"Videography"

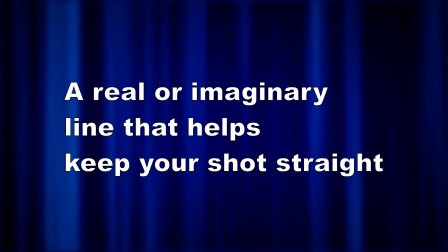Now, if you, when you're doing this can be a real line in the picture, or this can be an imaginary line where you just sort of gauge what's going through. The nice thing is when you're setting up your camera with the tripod, you can set this line up by finding something in the picture that has a horizontal line.
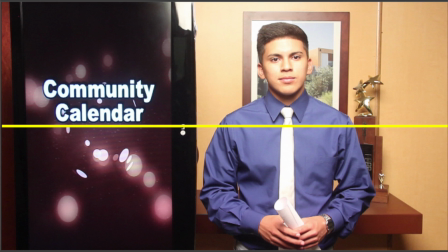Let's look at this next video, for example. Now here you can see this is a horizontal line going across the picture. And if you look, it looks like it's pretty well lined up perpendicular to the line on the back wall, and it's also underneath the word calendar there.
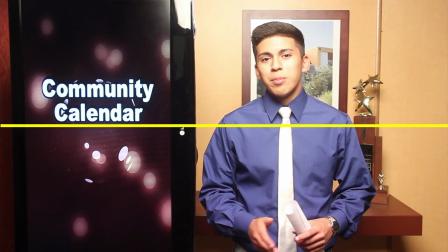It looks pretty good. But let's take a look. Let's move this up a little bit and see where the line goes. because there's a much more obvious shot right there
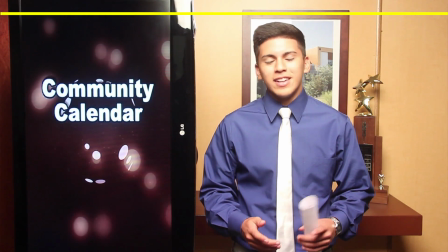when we can see the top picture, the top of the picture frame is a straight line,
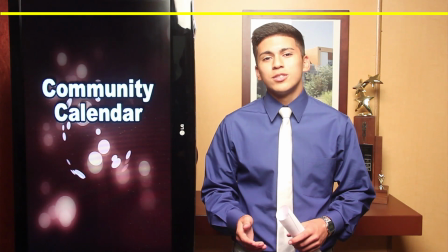and our horizontal line is lined up as well.
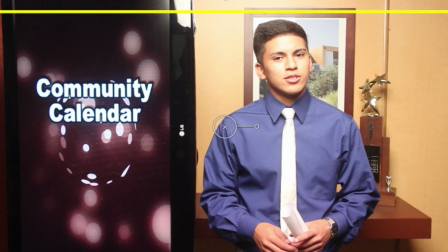Now, of course, you don't have a moving line on your camera, but you do have the top of the frame of the camera, which you would line up with the top of, in this case, the frame of the photo, and that would help you get a nice straight line. Now, the third thing we want to talk about here today is the leading line.
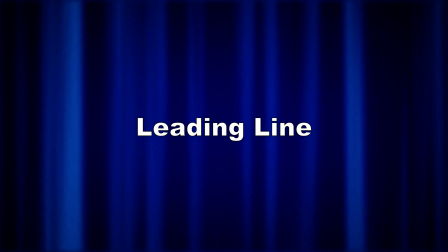Leading line's a little bit trickier because you're not always going to find one in a shot,
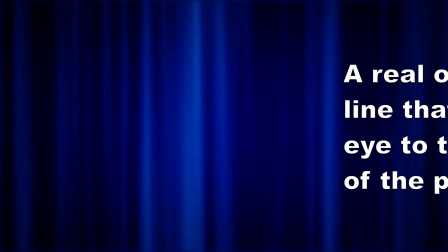but oftentimes you'll see a really good one in a shot, and that makes things look a little bit nicer.
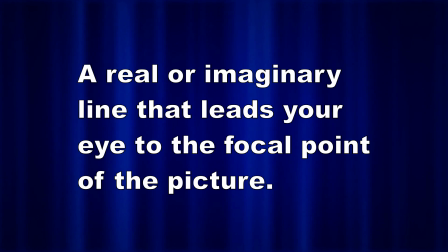What a leading line does is it runs your eye through the photo to the focal point of the picture or the video in this case.
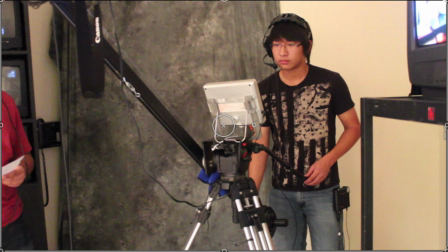For example, let's watch on this video, we see Kenny on the jib here.
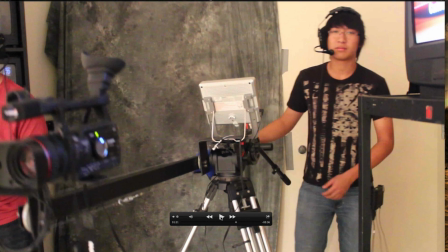And if you look at this shot right there, let's go back a little bit.
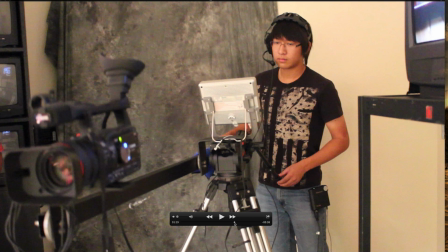Right at that line, you can see Kenny's eyes are looking at the monitor, and of course the camera is at the front of the picture, and the jib itself, that long metal arm, sort of leads your eye up.
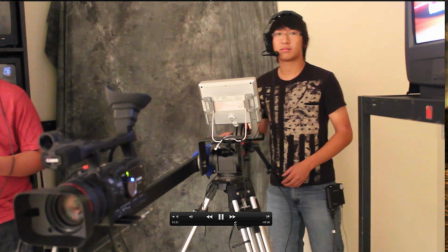We'll show this to you with a little bit of graphic illustration here.
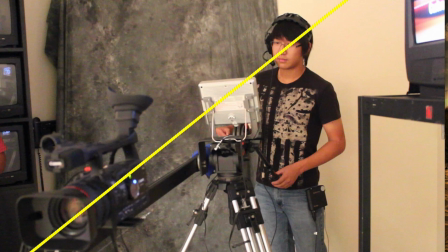Now you can see the leading line actually is going from the camera up to Kenny's eyes, and it sort of has a nice draw to you. It gives the picture a sense of balance as well. And speaking of balance, if we look for a little bit further on in the picture here,
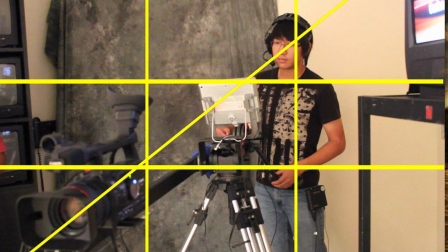if we do that rule of thirds, you can see that Kenny is falling right onto the vertical line on the right side of the rule of thirds, and that the camera is actually on one of the lines as well.
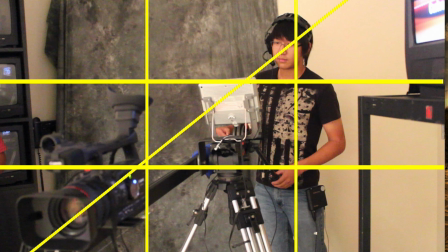So it's giving a nice balance to the picture as well. Okay, this next one's pretty easy.
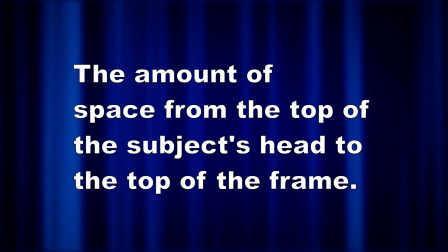It's called headroom. Headroom is the amount of space from the top of the person's head to the top of the frame.
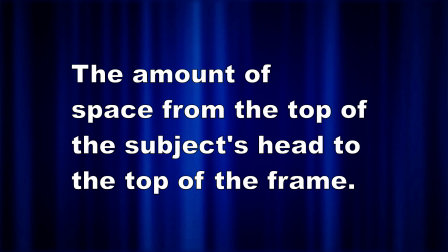Now, you don't want this to be too small, and you don't want to have too much headroom.
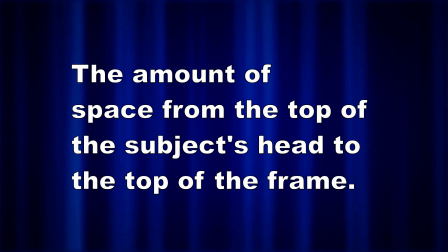Most of the time, kids will have too much headroom because they're working so hard on seeing the subject that they don't look to see that it's not framed properly.
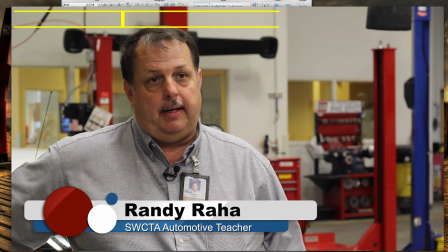Let's take a look at that. Now we're back to the shot of Mr. Raha from that we saw earlier. And the headroom, you can see, is that amount of space at the top between the top of his head and the top of the frame.
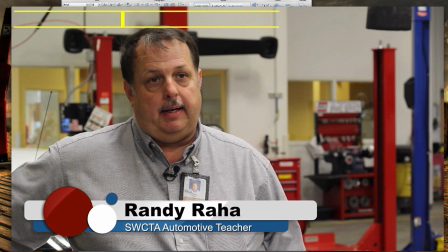Okay? It's giving you that enough space that it doesn't look like he's too crowded, but it also doesn't look like he's way down at the bottom. As I said, most kids, most of the time, I'm telling them, hey, you've got too much headspace in that shot.
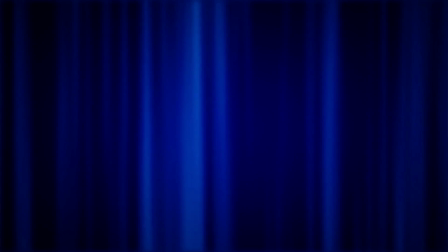Okay, the final topic for today is look space.
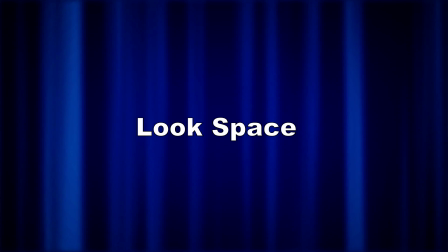Now, look space is a little bit more confusing because you don't think about it when you're taking a regular picture.
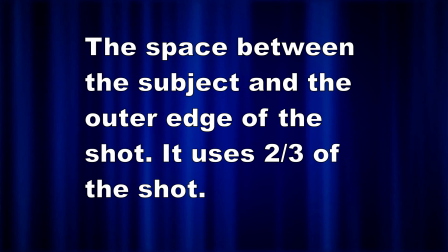Again, this is something that's a videography term, but we want to make sure that when we do our interviews, they look right.
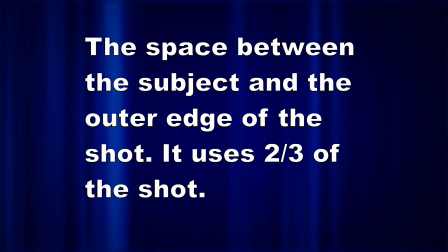And so when you're doing look space, what you want to do is make sure that you split the picture into like 2/3 and 1/3 again.
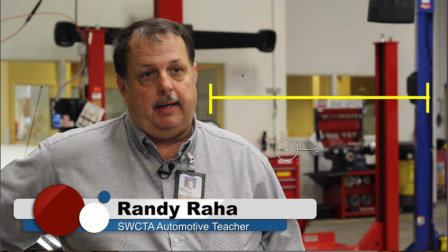But in this case, the 2/3 is the space that's in front of him. In other words, he's looking towards the reporter, as we can see in this shot.
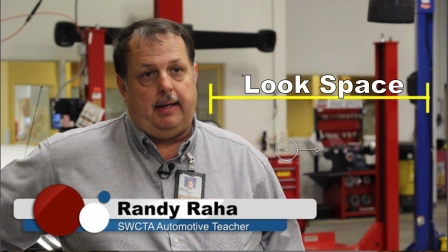He's looking towards the reporter. The empty space that's in front of him is what's known as look space.